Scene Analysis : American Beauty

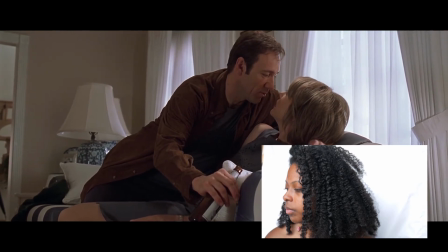16:41 Who used to fake seizures at frat parties when she got bored. We used to run up.
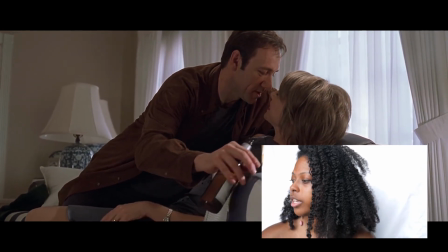16:48 Look at the camera. The camera is slowly inching in towards them.
To flash the traffic helicopters.
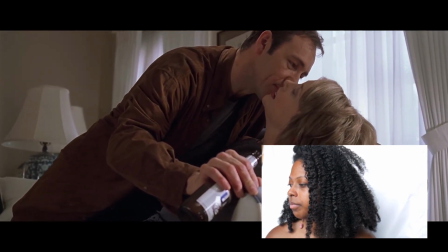16:56 Have you totally forgotten about her? Because I haven't.
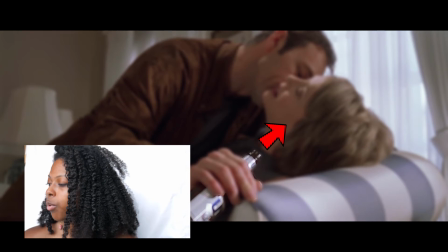17:02 Look at where the bottle is pointing. The bottle is pointing up towards her. And that's putting more emphasis on her.
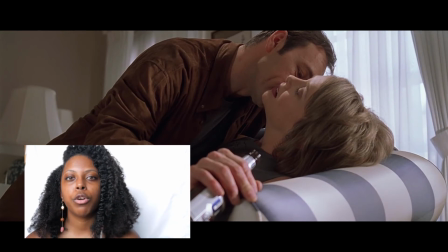17:08 This is her moment. Pay attention to her, what she's feeling, how she feels in this moment, right? She is falling for him again. She's going back and forth between this, I am the one that's holding the power. I am in control of you. I will bring back order to your life. She's also going through this thing of, you make me weak. You're my husband. I have love for you. I'm still attracted to you and I still want to be with you.
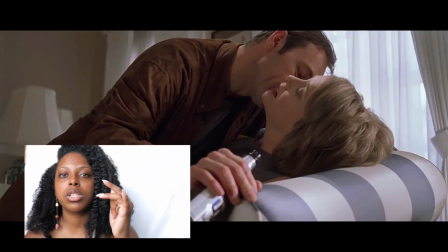17:40 And that's what's going on here. And we can also see this height being played, right?
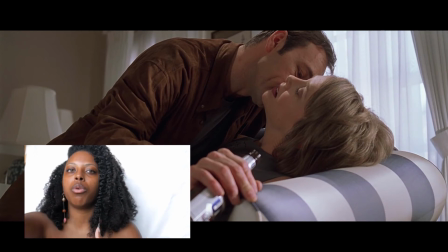17:46 Like I said, that she believes that she holds the power, so she's always higher than him in the frame.
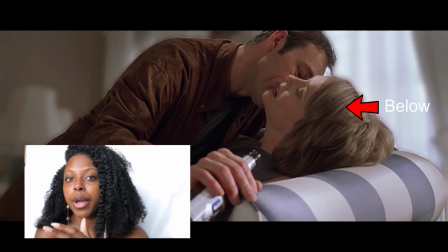17:53 Now that's changed where she's below him, quite literally under him in the frame.
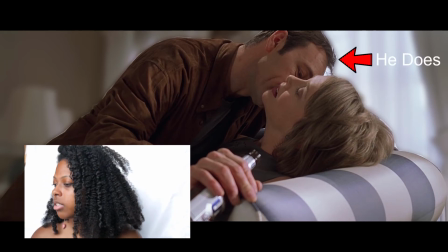17:59 Who really holds power? He does. Inching closer.
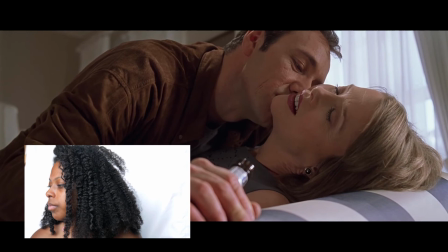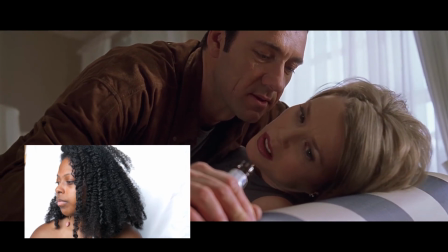18:13 Lester, you're gonna spill beer on the couch.
And then what does she say? Right? She's in this vulnerable moment. She's almost falling for it. Almost falling for this happiness, this freedom that he's feeling. And then she looks at the bottle and she's like, Lester, you're going to spill that on my couch. Boom. She breaks right out of it. She breaks out of it. She's back to this conformity. She's back to this materialism. And so she's worried about him spilling the beer on this expensive couch.
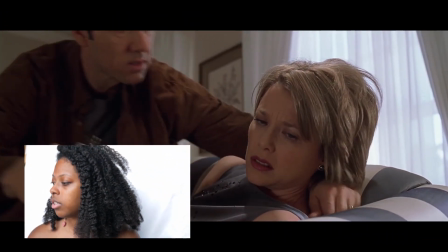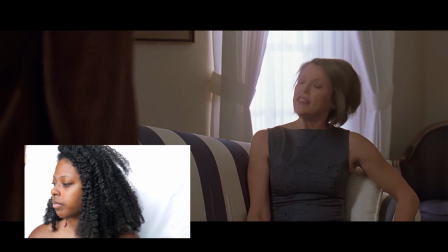18:53 So what? It's just a couch. This is a $4,000 sofa, upholstered in Italian silk.
She mentions money, and then she mentions the fact that it's an Italian couch. What does that mean? It means that she's right back into this materialistic, preservative thing. She has to preserve this expensive thing. And he is over here mad. He's like, I almost had her. He knows that these material things come and go. They're not really important. Why do we care about $4,000 couches? It's ridiculous. We should care about what makes us happy.
It's just a couch!
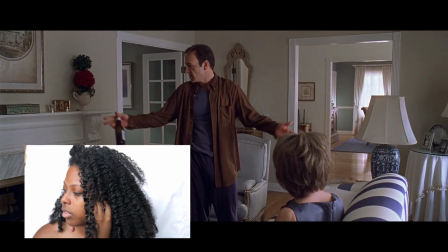19:39 This isn't life! This is just stuff. And it's become more important to you than living. Well, honey, that's just nuts.
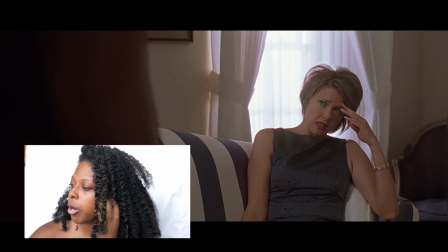19:51 Look at how she's framed again. They purposely filmed behind his shoulder
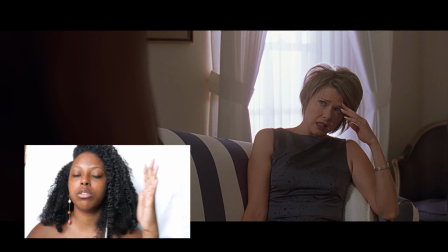19:57 to show that she is still being boxed in to that frame.
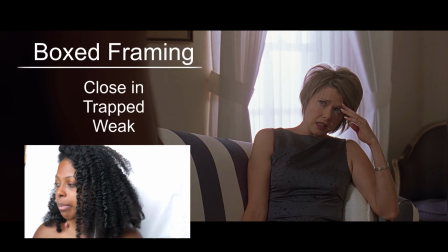20:03 Her hair is messed up. She looks messed up.
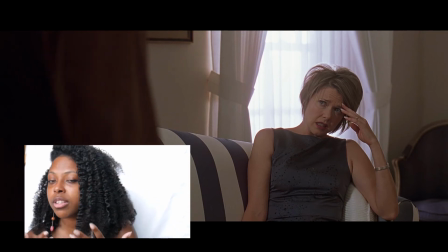20:07 She's the one that looks crazy while he looks orderly, even though she's wearing this orderly fit outfit and he's the one barefoot walking around, right?
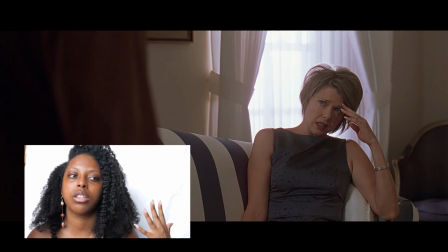20:15 So she's boxed into this and she's conforming to the American dream, this materialistic lifestyle.
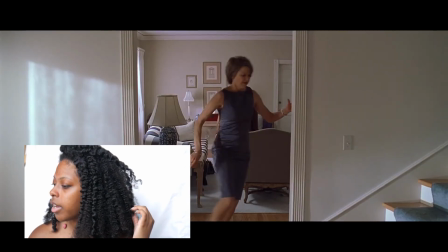20:28 And so she gets up and she leaves.
I'm only trying to help you.
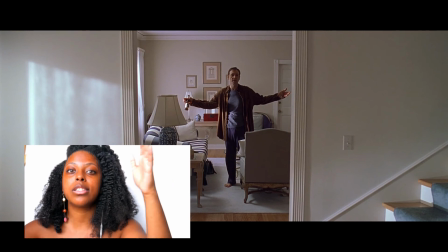20:35 And now he's the one that is being framed. He is the one that is being boxed in to that room.